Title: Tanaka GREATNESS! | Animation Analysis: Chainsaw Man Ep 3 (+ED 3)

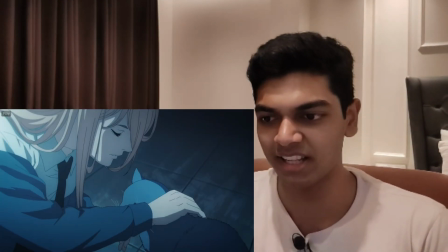(15:46)
yeah that's just so good yeah some really nice cat animation again some really nice petting
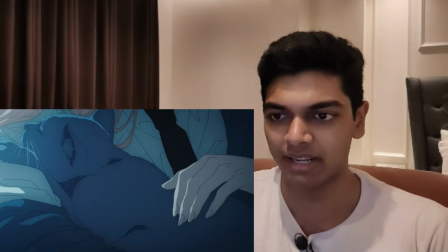(15:51)
animation yeah i'm not gonna break down all of these segments it will take too much time
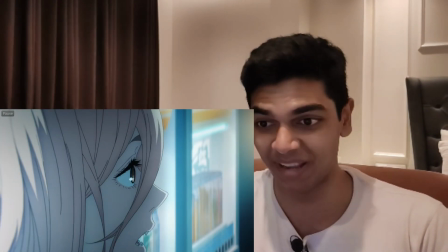(15:57)
this character acting segment with denji was just extremely funny and power's reactions to them
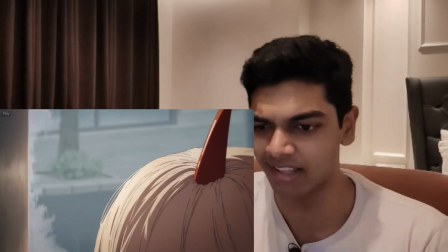(16:02)
even funnier. I love the show's humor so much. And yeah, again, this shot, it's very easy to notice which shots were corrected by Tanaka.
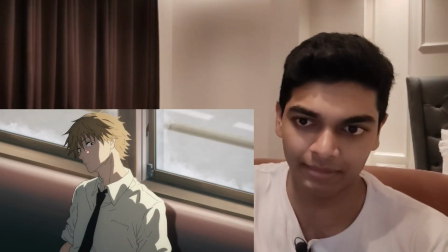(16:10)
Again, this character design was definitely, it's not, does not look like the other episodes, right?
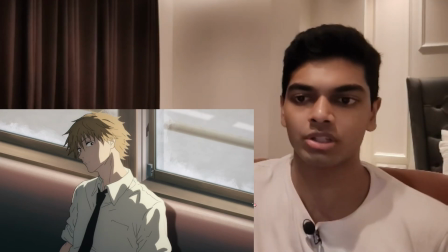(16:16)
And that's because Tanaka changes character designs, as I said before, and it's not just with this anime, he always changes the character designs a little bit.
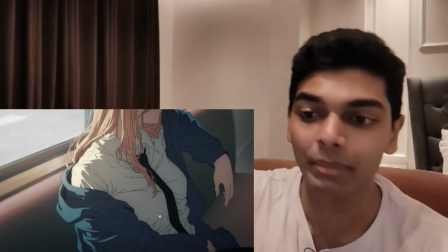(16:23)
But yeah, again, this shot, so clearly done by Tanaka, I can almost see him draw this.
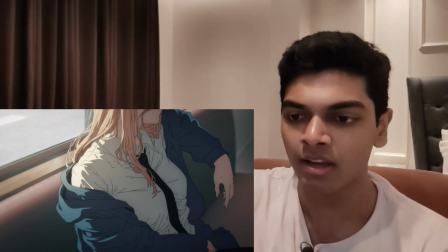(16:28)
Extremely high detailed individual strands of the hair with the crazy amount of line work with the body.
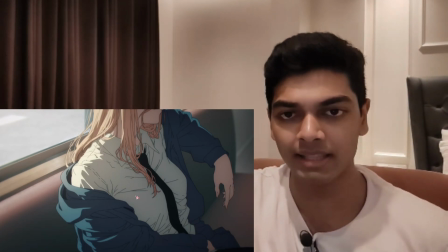(16:33)
Clothes already had a lot of folds and crevices in the previous episode but Tanaka even adds line work to that because
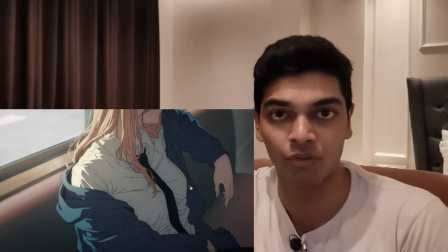(16:41)
the sunlight is coming from behind right so you can't add shadows anywhere over here so it just adds line work to show the wrinkles.
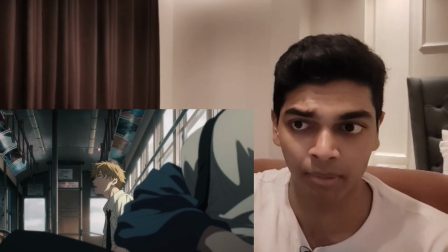(16:49)
Also the subtle compositing and the CGI work is great like these handlebars hanging off of this what do you call it a road train a road
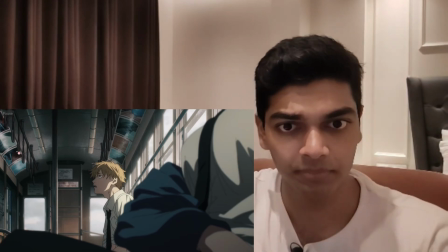(16:56)
train is a long truck i don't know what you call this um the handles yeah that they are in cgi and they are moving subtly just to
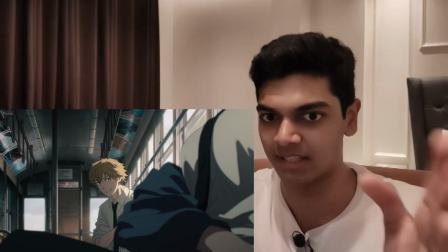(17:04)
show that this thing is moving but even when you're just looking at denji you can see this those things swaying in your peripheral vision so that's just great
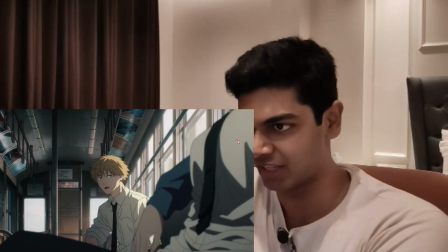(17:11)
i also love the shot a lot like it shows denji and it shows his motivation right beside him again look at these character designs man
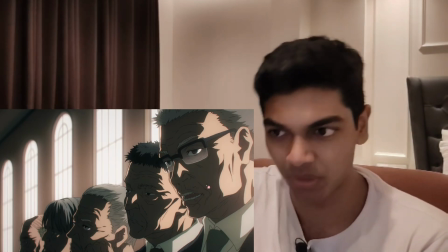(17:18)
they all kind of look Next is this car segment.
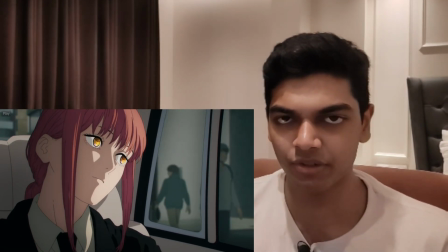(17:23)
When they're moving in the car, the background, it's not just a still image being dragged which so often happens in anime and honestly I'm fine with it,
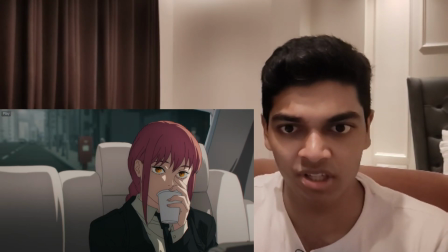(17:31)
but they still model the entire outside of the car with CGI. Like that's not just a still image being dragged as they're moving,
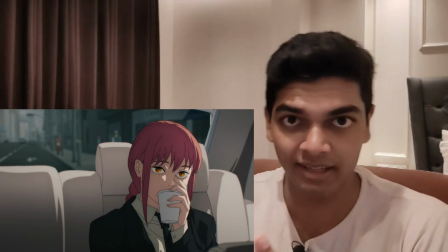(17:39)
that's an actually full modeled road and buildings outside the car with civilian characters also done in CGI.
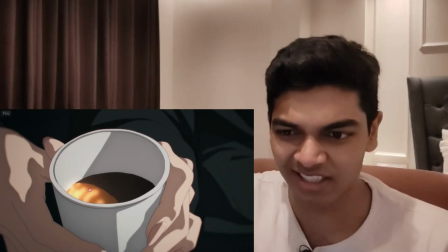(17:46)
I can't praise the show enough. It's so good. Also the slight reverberations with the coffee. The attention to detail.
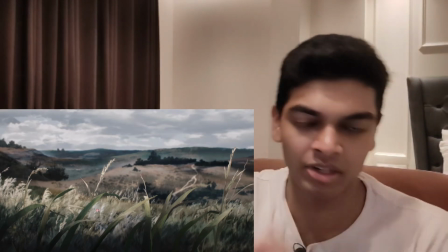(17:53)
I was already missing this 2.5D aesthetic art direction layering and glad to see that making a comeback here.
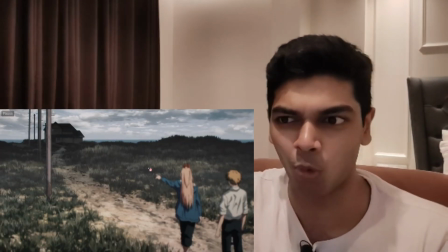(17:59)
Really good. The art direction here as a whole almost looks watercolour. Now we get to the part where Denji gets bonked.
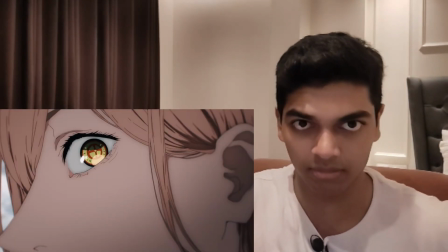(18:05)
Pretty good smears there and the wind animation of Aziz. Just to show that he is swinging the axe really fast is really cool.
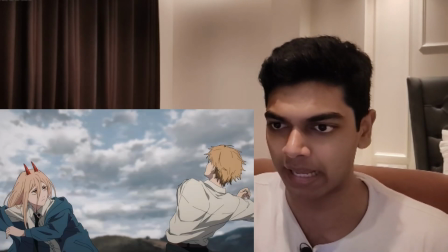(18:13)
Some really cool blood morphing animation as well and then i love how their faces they
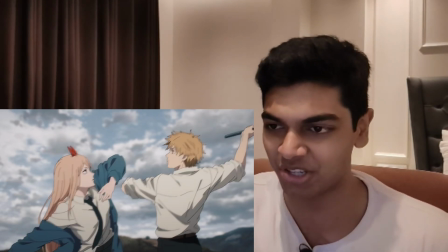(18:19)
have just really neutral expressions and bonk and
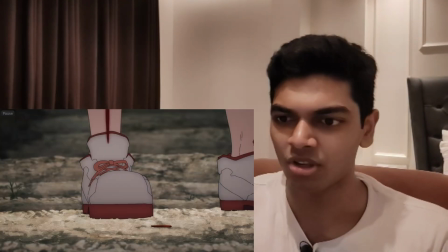(18:24)
then the delayed blood splatter too boom so i wonder if this blood that's dripping is denji's blood
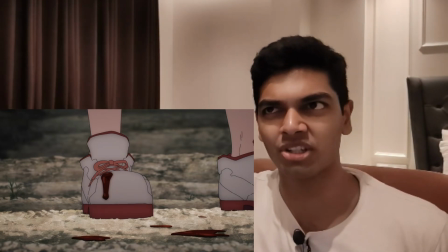(18:30)
on power's hammer or if it's just her hammer dripping blood because it's
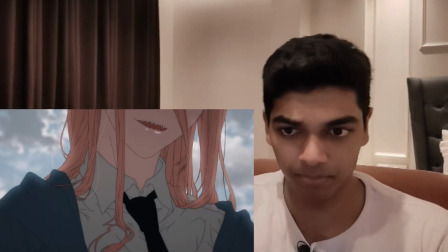(18:35)
made of blood another pretty obviously tanaka shot look at how
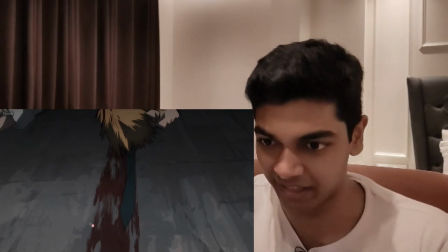(18:40)
natural that blood looks it really looks like what blood would
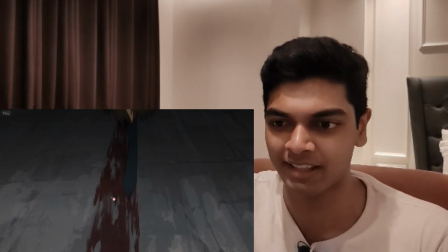(18:44)
look like when it's dragged across the floor like that really realistic which i don't really even look for particularly in anime and yeah we get to the bad devil one of the
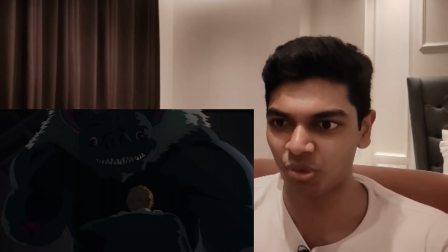(18:54)
most derpy while also threatening looking designs i've seen in anime recently tatsuki fujimoto hands off to you you're fucking insane this looks so threatening but also
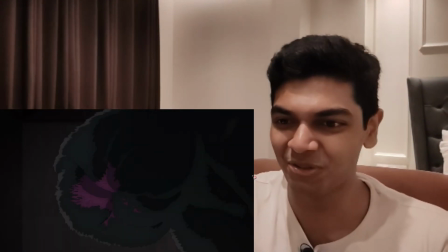(19:04)
looking so goofy i don't know if you should laugh or feel scared about this and he just
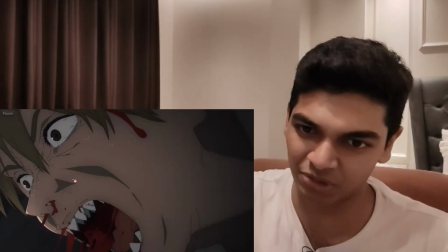(19:10)
fucking squeezes denji like so detailed so visceral I wouldn't
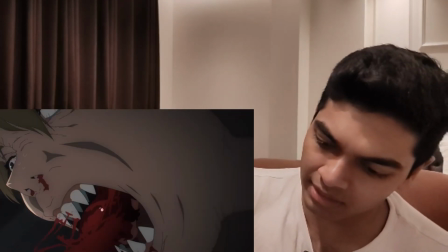(19:16)
be surprised again if this was animated by Tanaka. Some digital blood mixed in here with the 2D blood effects.
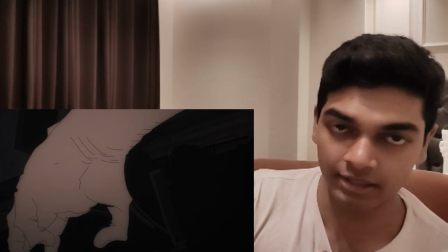(19:23)
But I love the way this is the cutaway is done here.
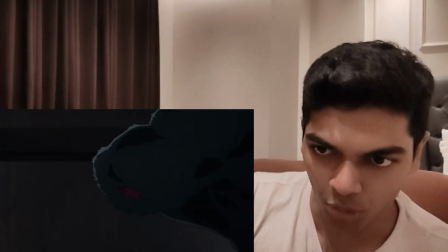(19:26)
You have a close-up of Denji's hand and then boom you switch to the bat devil forming his hand.
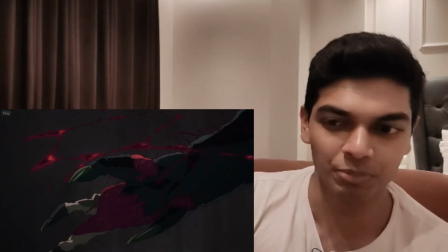(19:32)
That was pretty sick.
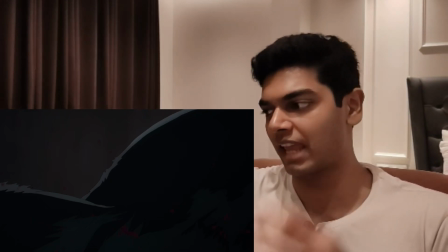(19:33)
How Denji tumbled past the camera and the camera focused on his arm only to then move to
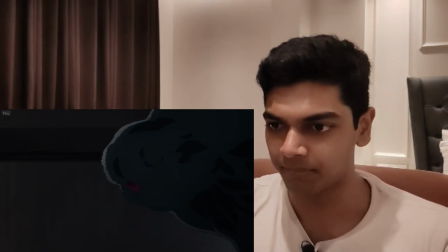(19:38)
the bat's arm and yeah this morphing animation is sick the idea
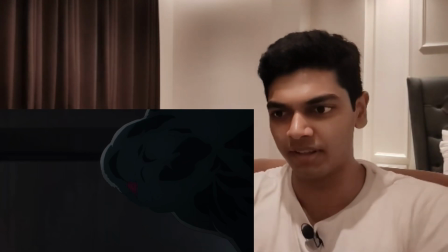(19:43)
of something stuck there with this vein popping out and then
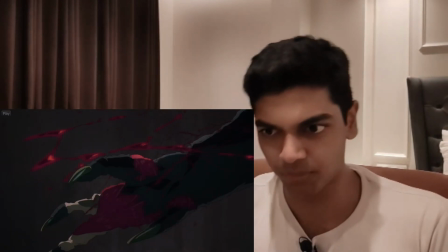(19:48)
this build-up and then the spontaneous release is just sick i think digital
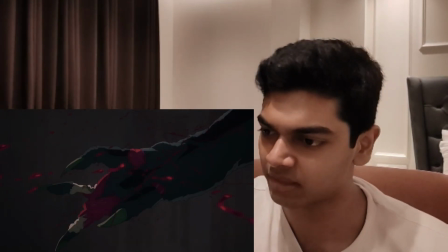(19:53)
effects here as well yeah digital effects mixed in with regular blood they never use
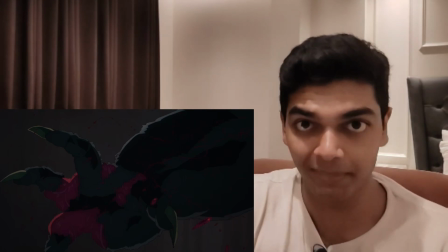(19:58)
just digital effects they always mix in digital effects with actual 2d
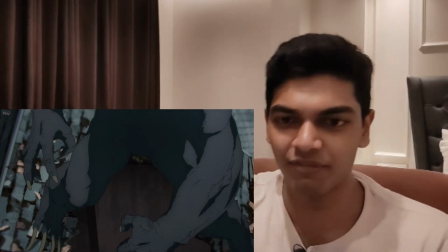(20:02)
blood animation and yeah the level of detail on this devil i
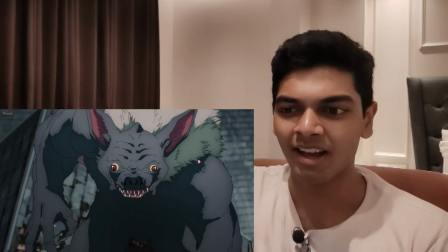(20:07)
have mixed feelings about this like on one hand it's so impressive that i'm really impressed
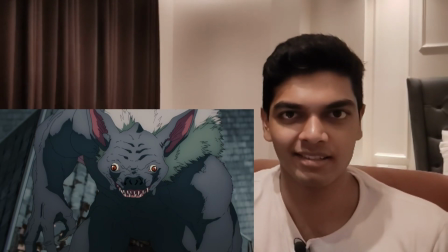(20:12)
by it and on the other hand like this is what the titans in the attack on titan final season could have looked like if they just had a
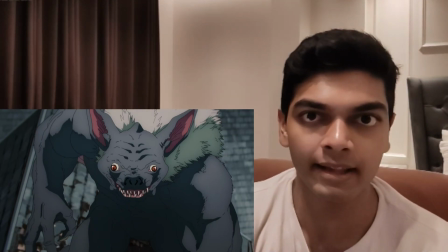(20:19)
better schedule because this is about this is definitely more detailed than the attack titan i'm sure the bad devil is harder to animate than the
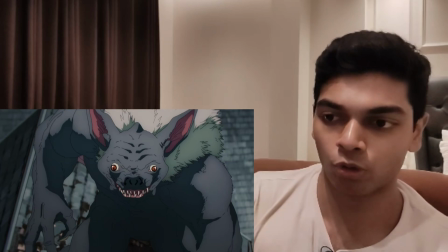(20:26)
attack titan because not only does it have more detail than the attack titan it also has um completely different proportions like the attack titan is really just a
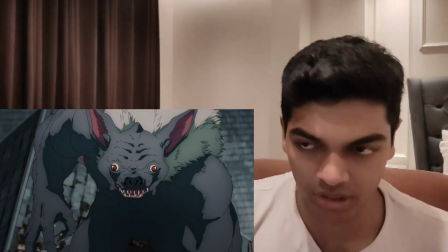(20:34)
bigger guy just human proportions this is completely inhumane proportions it's sort of humanoid but not really and it's also a pretty complicated model to draw
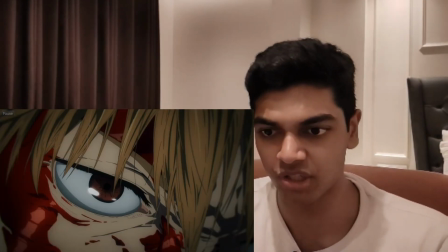(20:42)
as a whole so yeah love the compositing here close up of denji's eyes the emphasis on eye detail is amazing again i was talking about when they show
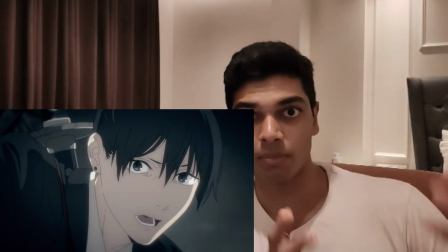(20:50)
a shot from someone's memory or someone's perspective they always show
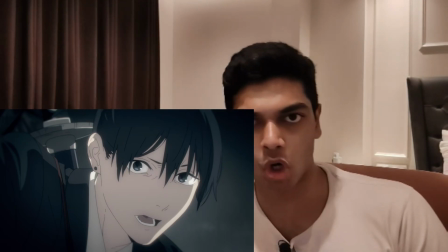(20:55)
that in first person this is not the shot we saw in episode two of
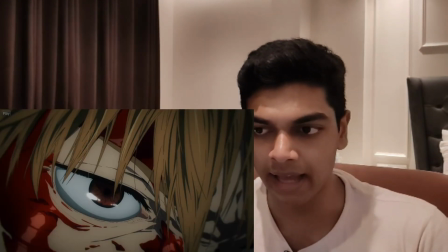(20:59)
this scene we saw a different shot i think it was a close-up of aki's face and they completely reanimated that scene just to show dingy's
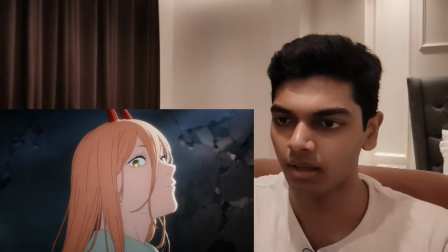(21:07)
memory of it they could have just reused that animation but they didn't and yeah this is the shot from one of the trailers and looks just as
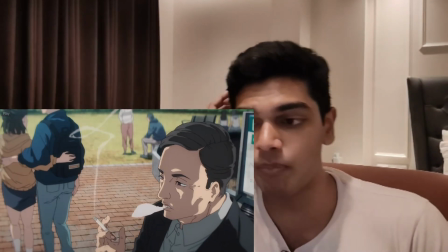(21:15)
good and again the left the amount of background characters moving they all have
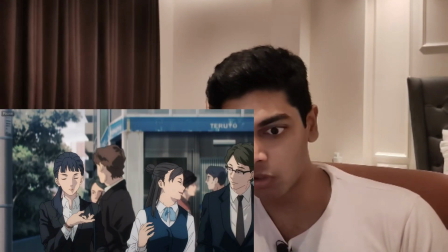(21:20)
really detailed models they all look completely unique this
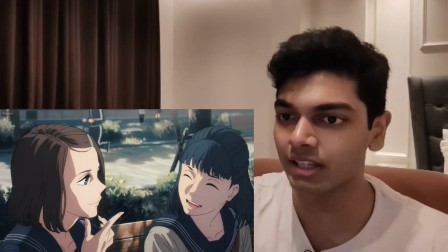(21:26)
this is just fucking incredible look at the running cycle on this guy just jogging
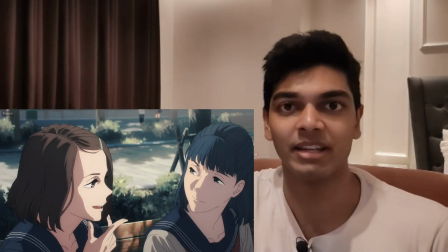(21:31)
in the background that is so well animated and these two girls in the foreground as well
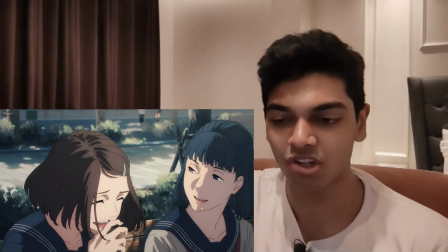(21:36)
they look so nice the background characters in chainsaw man look more unique than the
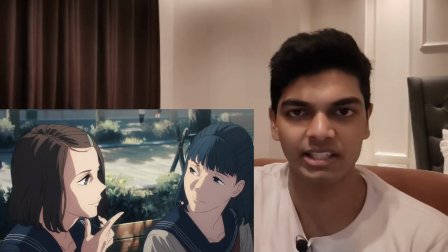(21:43)
main characters in horimiya Like this is not like most slice of like shows where if you want to show two different characters being different, just give them different colors hair and go through all the colors. Fucking brown, pink, green.
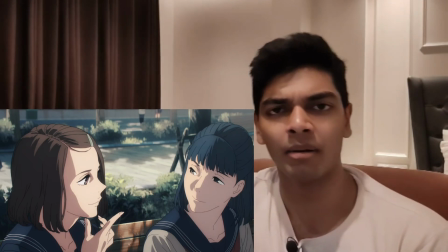(21:58)
Yeah, people have green hair, right? A purple because that's another natural color, red.
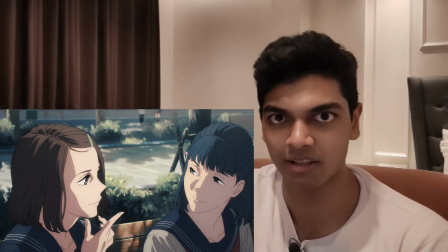(22:04)
These two characters, while they do have different colored hair, even if they didn't have different colored hair,
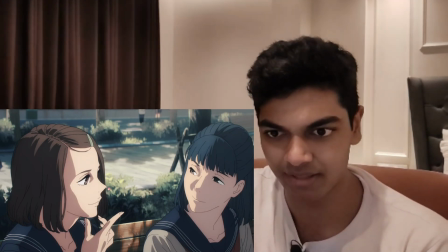(22:08)
they already do look different enough just from the faces. and that's crazy because i don't think these girls
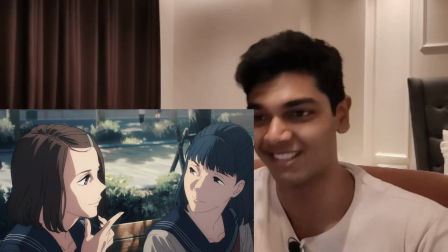(22:13)
are ever going to appear in the show ever again these are just background characters appearing for this
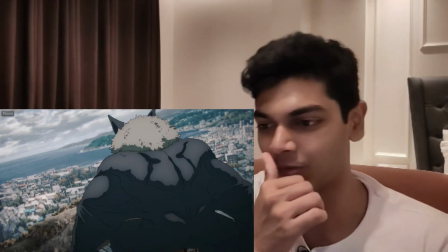(22:18)
one cut and yeah it's incredible the amount of character design work that's going into this probably done by these sub-character designers there are probably a lot
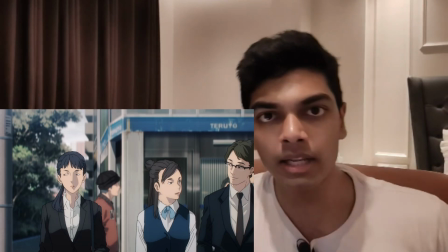(22:26)
of sub-character designers working on the show and even every cut is done by talented animators right so they probably just come up with their own
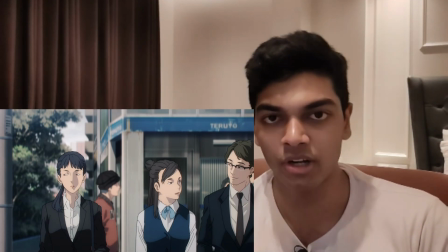(22:34)
character designs for their cuts because there's every cut is done by animators so talented
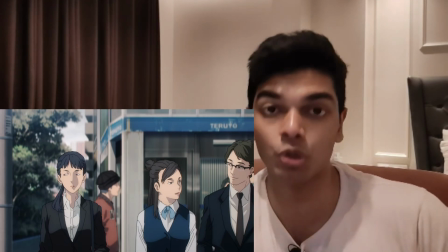(22:39)
that they're also talented enough to do character designs so everyone's
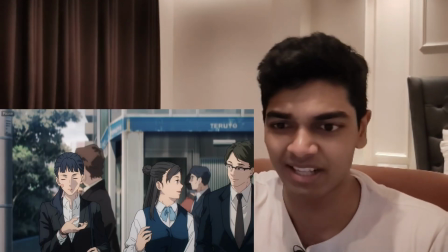(22:44)
character acting is so good you can even tell their personalities just from the character acting man
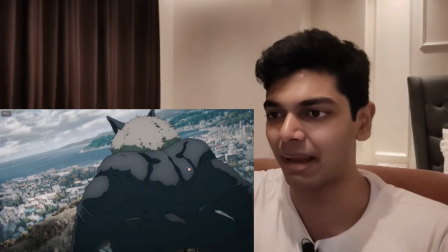(22:48)
this show is insane again the bad devils um mane you could
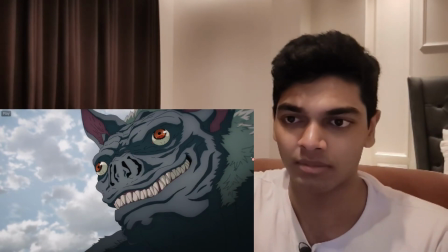(22:53)
say i guess and the ears they just have to sway in the wind because why not i guess this is the most intimidating face while also being
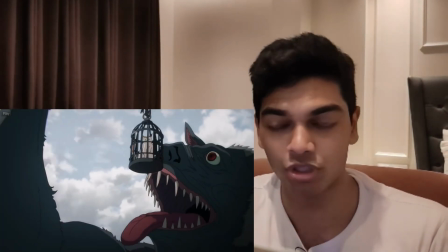(23:01)
the most derpy face i've ever seen and it's meowie the most unique name for any cat ever let me get to the backstory with power a
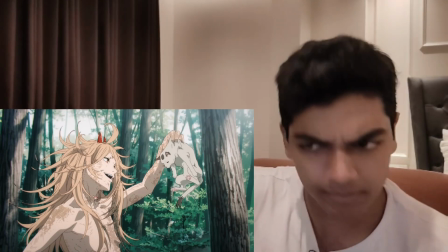(23:09)
lot of detail on power and that's not yeah definitely the dirt is compositing the
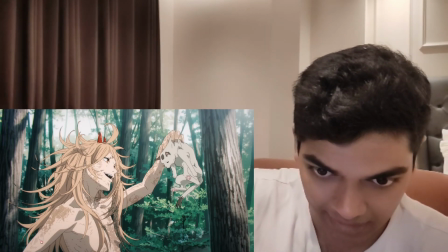(23:14)
line work you can see these line hatching lines here those are
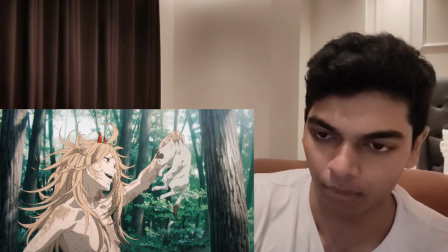(23:18)
animated drawn on her but um the dirt is composite is a composite effect i can i saw that here look at how her jaw is moving but
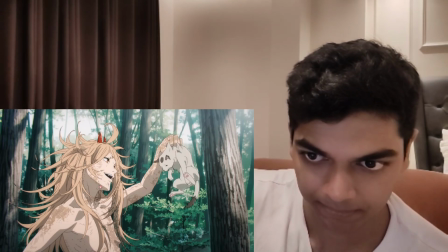(23:27)
the dirt is not see that her jaw is moving but the dirt in
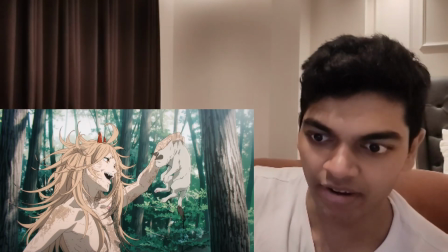(23:32)
this portion is not moving accordingly whereas As look at her shoulder here with the line work.
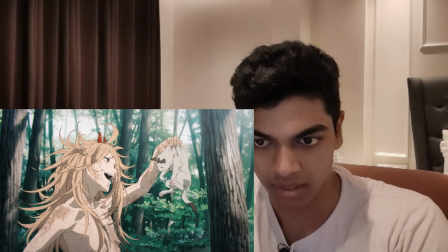(23:37)
When her shoulder is moving, those lines are also changing accordingly.